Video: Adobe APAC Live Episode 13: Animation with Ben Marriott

So we talked about, so essentially what I do is I make, I had a 1080 by 1080 canvas. I think I had a 1920 by 1920 canvas in Illustrator, and then I export that to Photoshop at 150 dpi. So that kind of doubles the size, I think. I may have started with a 2,000 by 2,000 camera with an Illustrator. So now when I've imported it into After Effects, you can have to see this is 4,000 by 4,000 pixels.
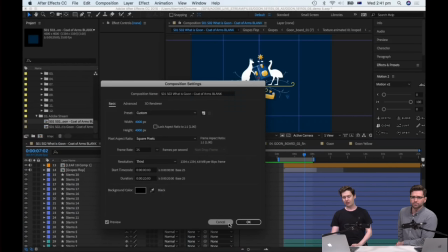2492s
So this is like a 4K square. So this is twice as big as it needs to be.
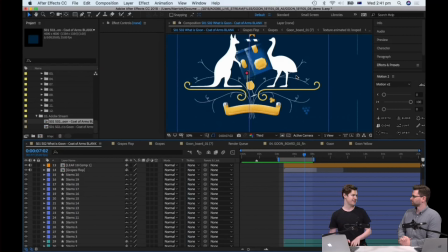2498s
And why do you do it that way? If I need to scale something, it doesn't get blurry. If I want something to be twice as big,
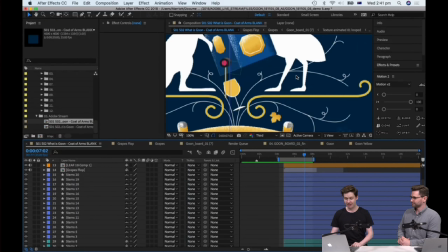2505s
it won't be twice as degraded yeah that's really the only reason so when I when I crop it into a main comp always comes through you know 50% size some of them I put a little tiny bit smaller but you know it works
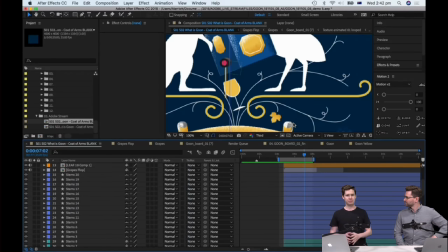2518s
out a bit smaller than I need them to be a bit bigger so I can adjust it there yeah that's I that's just a habit I have many people running when I used to work in do a lot of illustration in print oh this is and this is great can I get an a4 print we and I'm like, ah. There is no A2 version. No, this is, I made an A3 version.
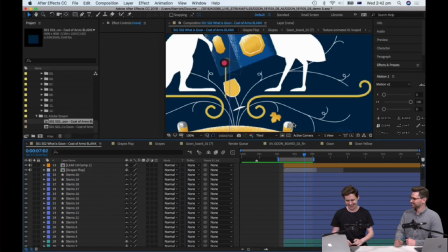2539s
Yeah, that's gonna, that's, yeah, yeah. So, running into that problem a lot, I just meant, you know, I'll make them bigger, and then, you can go smaller, you can't go bigger. Right. Unless you're working with straight vectors in After Effects, that's no problem. You can continuously scale those.
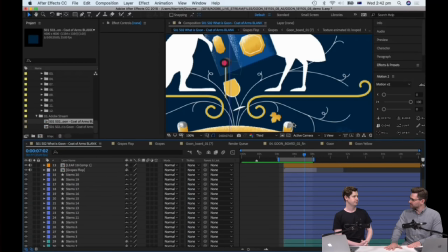2554s
Yeah, that was gonna be my follow up, my follow up questions, because you've added the texture and so that step in between to add the texture and detail, you wouldn't wanna be scaling up. Pixels, yeah, individual pixels, yeah. Okay, great, great questions. We're gonna get to some of these other ones as well because we're gonna touch on transitions as well, Thomas.
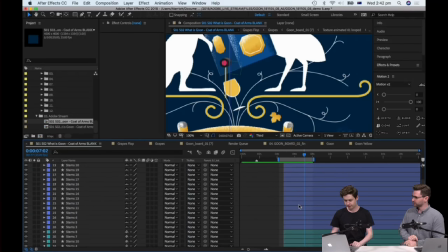2569s
So your question might be answered in the process. If not, we'll come back to it. Yes, hold your horses, Thomas. We'll get there. He's just excited. I'm excited. I understand. Okay, let's get into, let's animate.
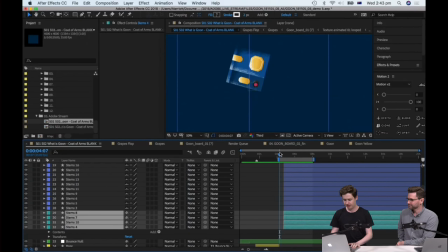2582s
So we're going to this process and let's animate some of these vines coming in.
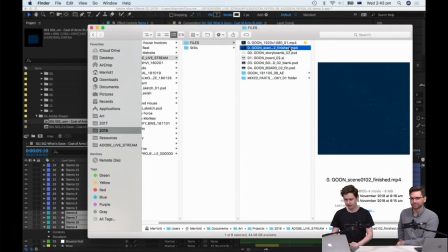2586s
Now if we go back to the video, so the vines I think really sell this sort of transition here.
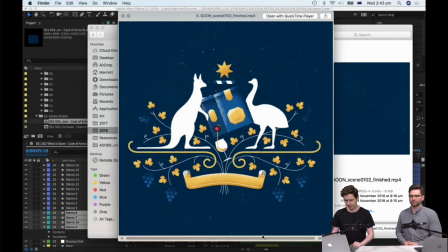2592s
So we're looking for the vines here. So we're looking for the vines. So you'll notice if you scrub past, this is where I talk about the magic of the animation.
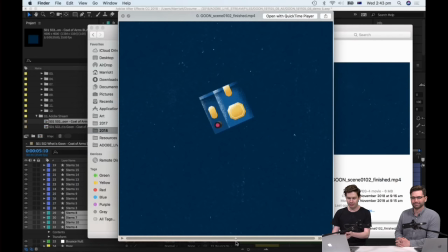2600s
What I really like is that, you know, if you scrub by frame by frame, we go from this frame to here, where we've got essentially the emus and the kangaroo, they're already there.
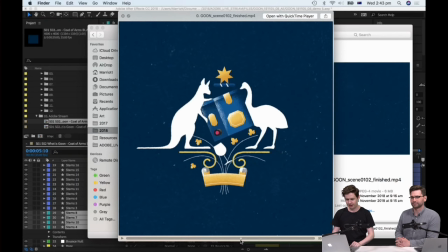2609s
And then the things go within a few frames. But that seems like a really, really jumpy cut.
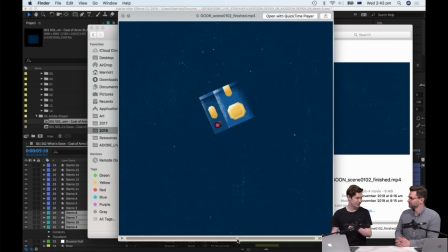2615s
To me, when you see it like this, that's why I like to scrub in Vmuga. How do they do that?
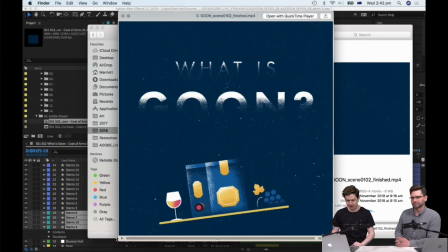2620s
But to make it appear like, you know, that's all part of this one seamless movement, you have to have other elements that, you know, display that.
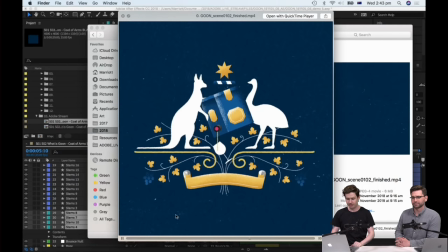2629s
So you don't really notice it because it lands with this impact of the green sack and those things flow on.
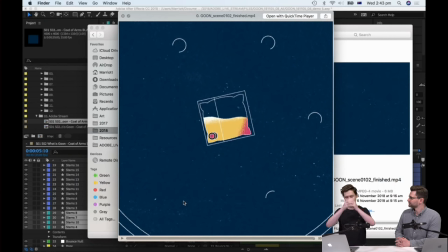2634s
So you feel like, oh, that's just the middle section where things are at its fastest before it, you know, unfurls, really.
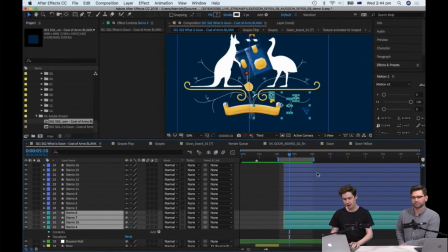2641s
And I think the vines help with that the most. So to do that,
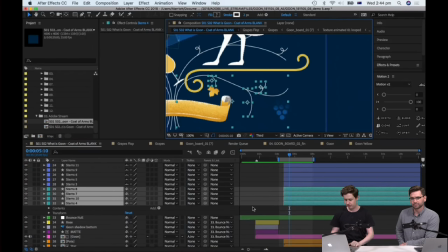2646s
I'm going to focus on this bottom right corner the vines right here i'm going to solo these layers by selecting the um solo
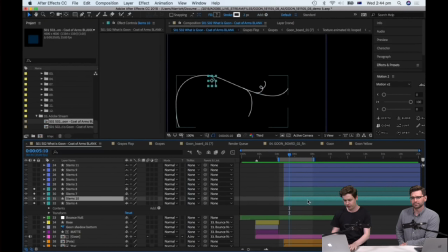2654s
button over here just makes only those layers visible which is a very handy tool in after effects and um let's go and add a trim pass i'm going to add trim paths here i might have another one just get rid of there so trim paths essentially determines
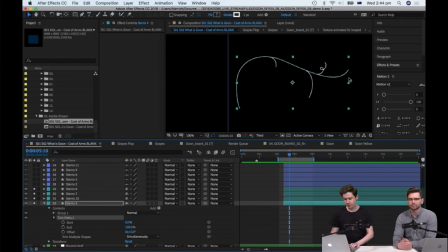2670s
how much of this vector line is is drawn on right So I'm going to select, and also I should mention, these vector elements that I've got here of the Vines, they aren't from the Illustrator file because that imports as a raster file. Okay. As bitmaps as pixels.
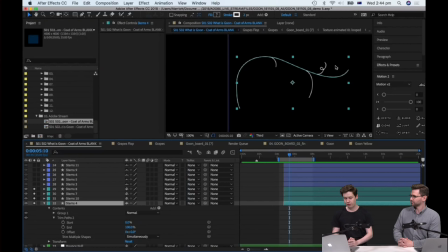2689s
So these I've imported from Illustrator. Now I use a plugin called Overlord, which you can find on like battleaxe.co, which essentially means you can push vectors from Illustrator into After Effects, like you can copy and paste. So it's really easy. I mean, that plugin's great, it's worth the money, I think it's like 40 US dollars.
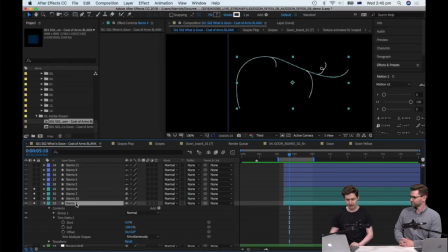2707s
But if you just import an Illustrator file, you can right click any layer that's a vector file and you can say create shapes and vector layers.